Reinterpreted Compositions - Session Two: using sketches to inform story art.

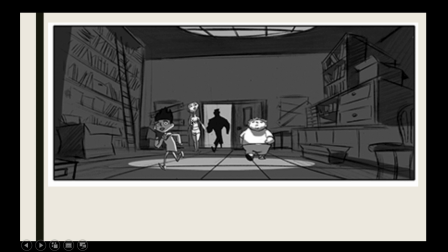Look at how this character, and I apologize that you can't see that very clearly, but I'll upload the PowerPoint so you can go back and look through these images. But she's partially lit. So just like the front of her face is lit, and her chest and her hips and her left thigh, because she's just stepping into that light.
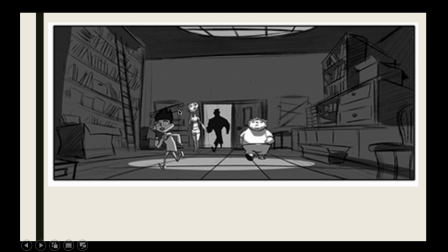So it's very, very subtle use of lighting design. But from a production perspective, the lighting and rendering team can look at this and go, okay, yeah, we kind of know what we've got to do. Even at this early stage, we're getting an understanding of me in my lighting team, what our responsibilities are going to be for this shot. So when this is presented to us, I can make notes and I can start to plan how we realize that and how we bring this to life.
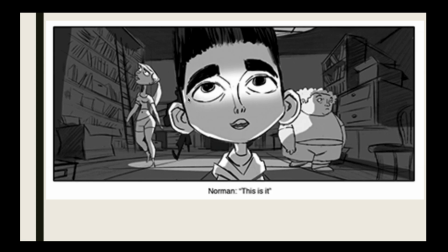Okay, so it's just really simple stuff. And here as well, this is great. This, you see how that partial lighting going on here? Because I love the foot placement thing. His foot is placed in the light, but it's shadowed, and it's shadowed by his body. So he's got some really nice lighting design there.
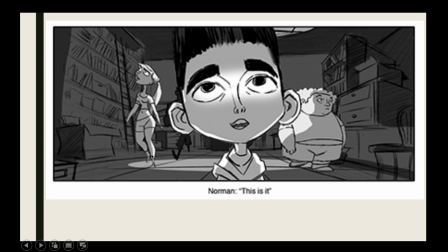And here as well, see how the front of her foot's out, the back of her foot's in, and it's reflected in the light, and her arm here. And then this is a kind of cheesy shot design tool, where in order to make it look like the character's seen something important, you literally shine a light in their eyes.
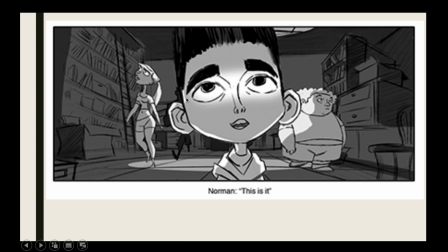But it works. You know, it's an effective piece of storytelling. It works. And then, yeah, again, we've got that backlit.
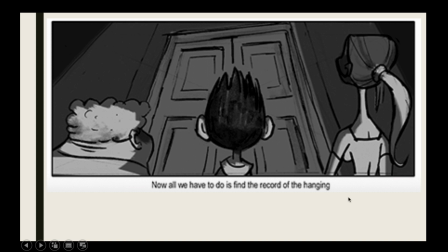So this is interesting because they're out of the light now. They're not in the ceiling light. But what they are doing
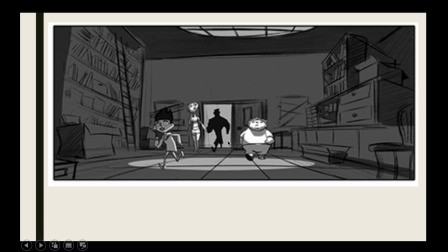is that the light from back here, this light, because this light's coming straight down, so it's not really going to affect them at all.
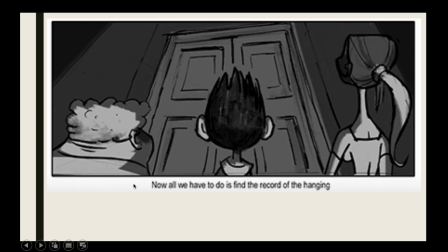But this light, this omni light from outside, is actually what's casting this, causing these kind of shadows here. So they're not just thinking about the light that you can see in the shot. They're thinking about the light that exists in the space.
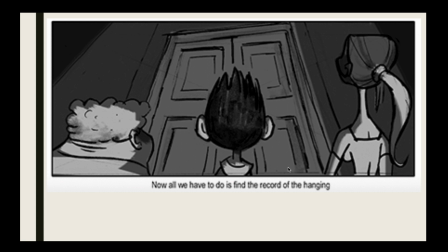Okay, so when you're designing a shot, think about it like an actual film. Even if it's 2D, it's a physical, three-dimensional space where the rules of physics apply. The way light moves and bends and reflects and refracts and diffuses, all those rules apply even in 2D animation.
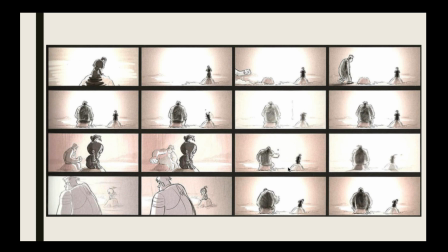So that's another example of where this is from Wreck-It Ralph, but I like the idea that they baked the characters in light. I think this is the shot where they're in the Mentos volcano, and she's throwing Mentos into the volcano, and they're like erupting.
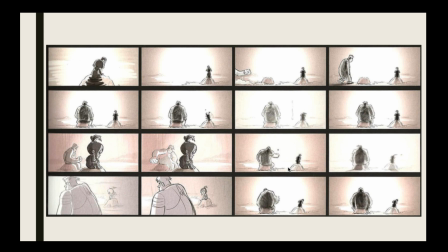But yeah, they're baked in light. So the light is in front of them, they're sitting in front of it, so they create these kind of burnt shadows. But no, the reason I thought I'd show you this in terms of lighting design for story art is notice how their silhouette is not whole.
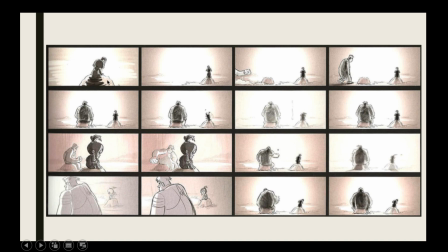Because light, when you've got a rough surface, like a rock, skin is not smooth, it's very, very rough. Actually, it's made up of tiny, really detailed surface architecture. The rocks that they're sitting on, they're not smooth surfaces either.
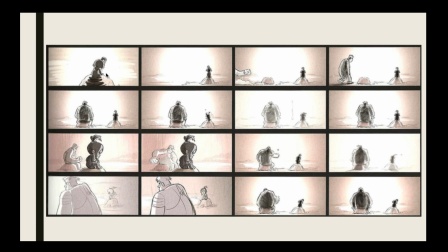And the way that light works, and I'll draw a little demo of this in a second, is when it hits a rough surface, it diffuses across that surface. It bleeds across it. It's only when we hit a sharp surface, a hard, smooth surface, that it deflects and bounces straight off.
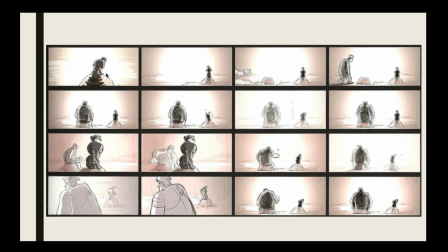So when a hard surface, where light bounces straight off, you'll get a clean silhouette. A diffused surface, or a light that's spread, you'll get this kind of effect where the light is actually wrapping around the silhouette slightly. This is a very clear message.
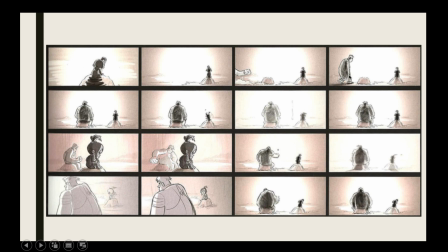These shots, especially, so this one and these ones all on the right here, especially up here, Ralph, as he walks across, he has his diffusions coming across his chest and across his back. These are clear instructions for the production.
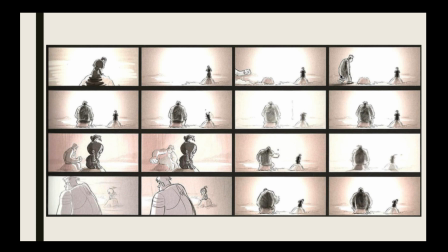They are saying even with marker pen on paper or whatever.